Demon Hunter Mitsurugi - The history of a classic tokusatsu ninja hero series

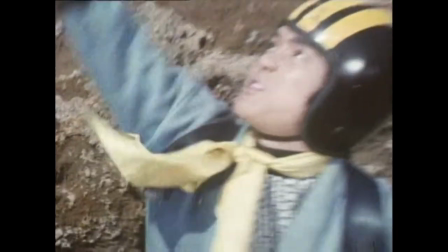(4:37)
This is where the show succeeds for me. It's easy to get into and keeps your attention with several entertaining ninja action
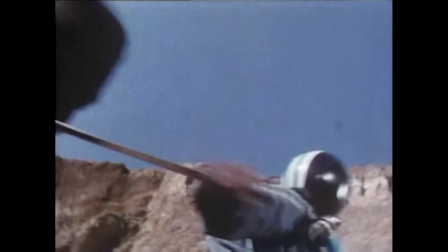(4:45)
scenes that always culminate in a battle between Mitsurugi and that episode's monster.
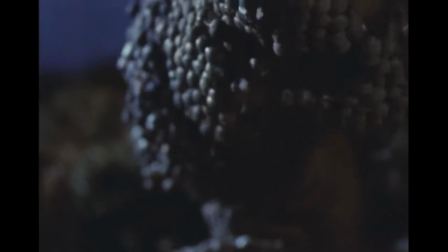(4:50)
It's not trying to be anything more than a ninja show with monsters, and frankly, that's what I'm here for.
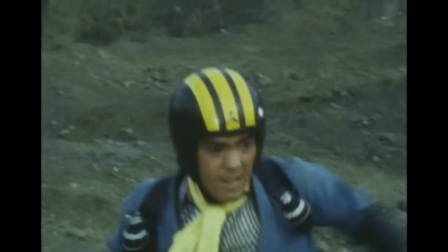(4:57)
Every episode includes a couple of great action scenes where the Mitsurugi
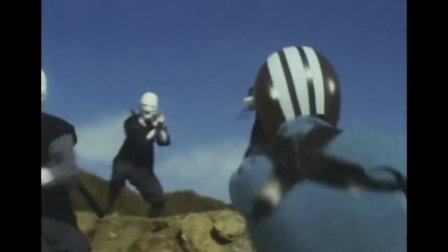(5:02)
siblings get to show off their fighting skills and a wide range of ninpo techniques,
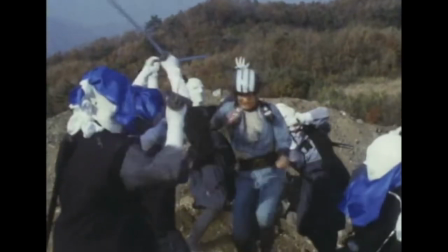(5:07)
which in classic fashion they call out when executed. The choreography, selective use of explosions, sound effects,
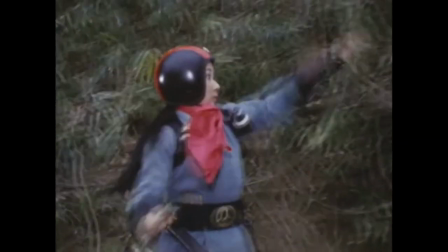(5:16)
and music combine to create a fun presentation that holds up
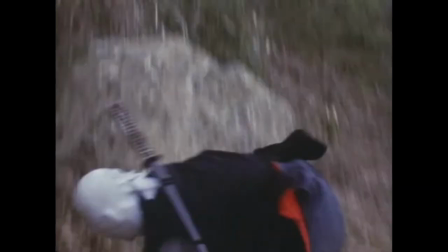(5:20)
really well against more popular shows from that era and contemporary standards.
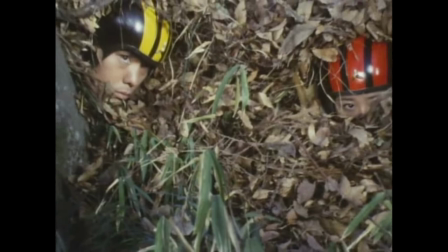(5:25)
But it's worth noting that starting with episode 4, the production team started to recycle some of the action scene footage.
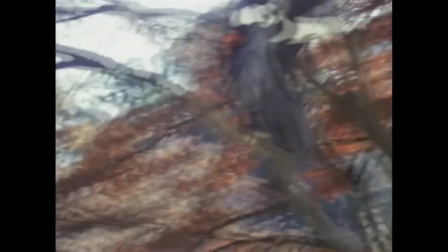(5:33)
It's noticeable, but not distracting, as every episode still has enough new material to keep things exciting.
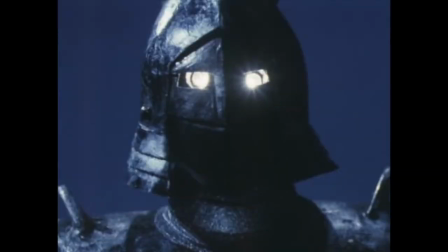(5:40)
Then, there's the title character of Dragon God Mitsurugi, and the various monsters he fights through the show's 12 episodes.
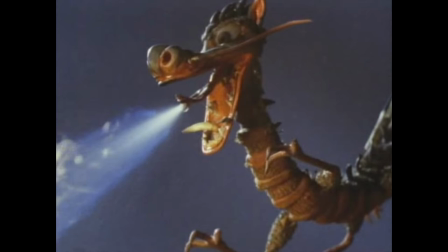(5:49)
These are brought to life through a combination of stop-motion animation, miniatures that are operated like puppets, and animation.
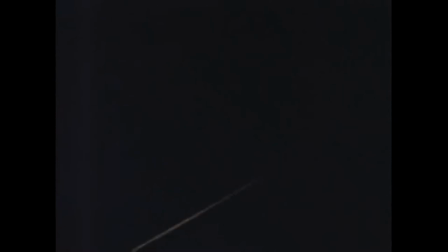(5:57)
This is a significant departure from a TV genre that by this point had been defined
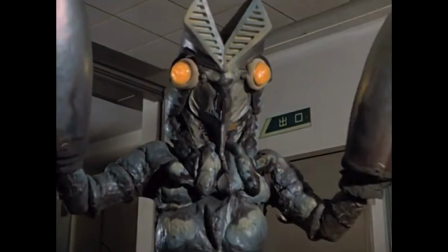(6:03)
by its signature use of rubber costumes and stages filled with scale landscapes.
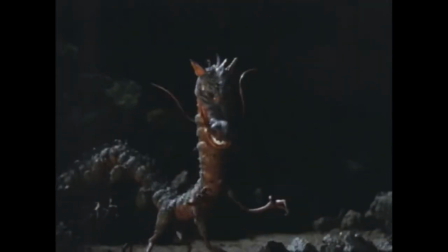(6:09)
And while it gives a unique aesthetic to the climatic battle at the end of each episode,
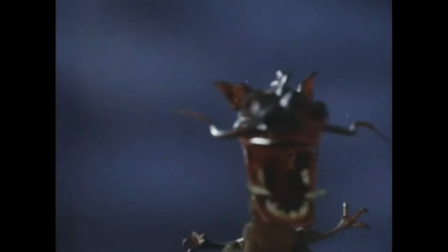(6:14)
it's clear that it also limited the vision of the production team.
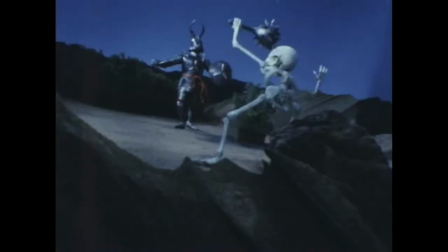(6:18)
In the first quarter of the series, they do some impressive work to make these segments of each episode fun to watch,
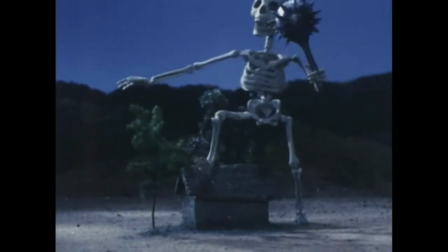(6:25)
but you can see as the series progresses,
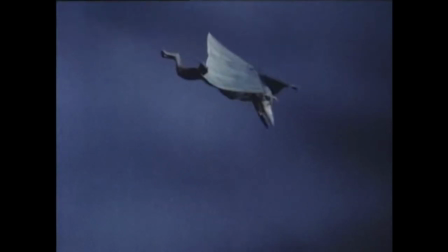(6:28)
they start introducing more shortcuts to the filming process for these scenes as the designs of the monsters become simpler and rely more heavily on
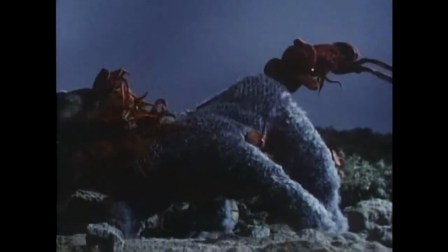(6:37)
puppeteer-like techniques to move them instead of using stop motion. While the intention of these climatic scenes is to present a battle between giants,
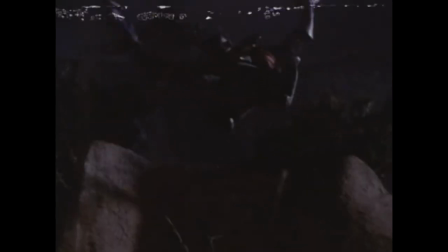(6:46)
something about it just doesn't click and ends up feeling just like what it is, a couple of miniatures on a table.
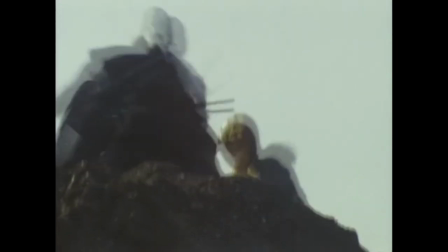(6:53)
That being said, if you like ninja action, dragon monsters,
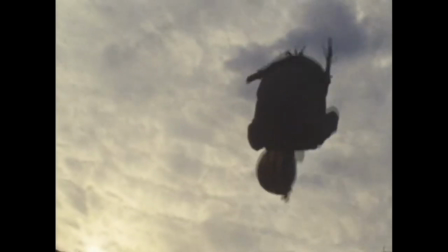(6:57)
and the early 70s era of tokusatsu heroes, Demon Hunter Mitsurugi is a must-watch.
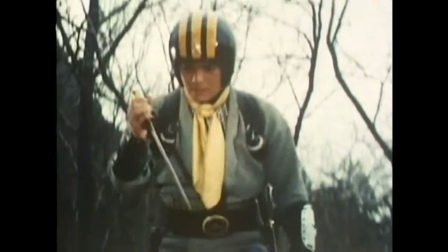(7:03)
From beginning to end, this show is just fun, and with a 12-episode run and low commitment threshold, it's just perfect for binge-watching.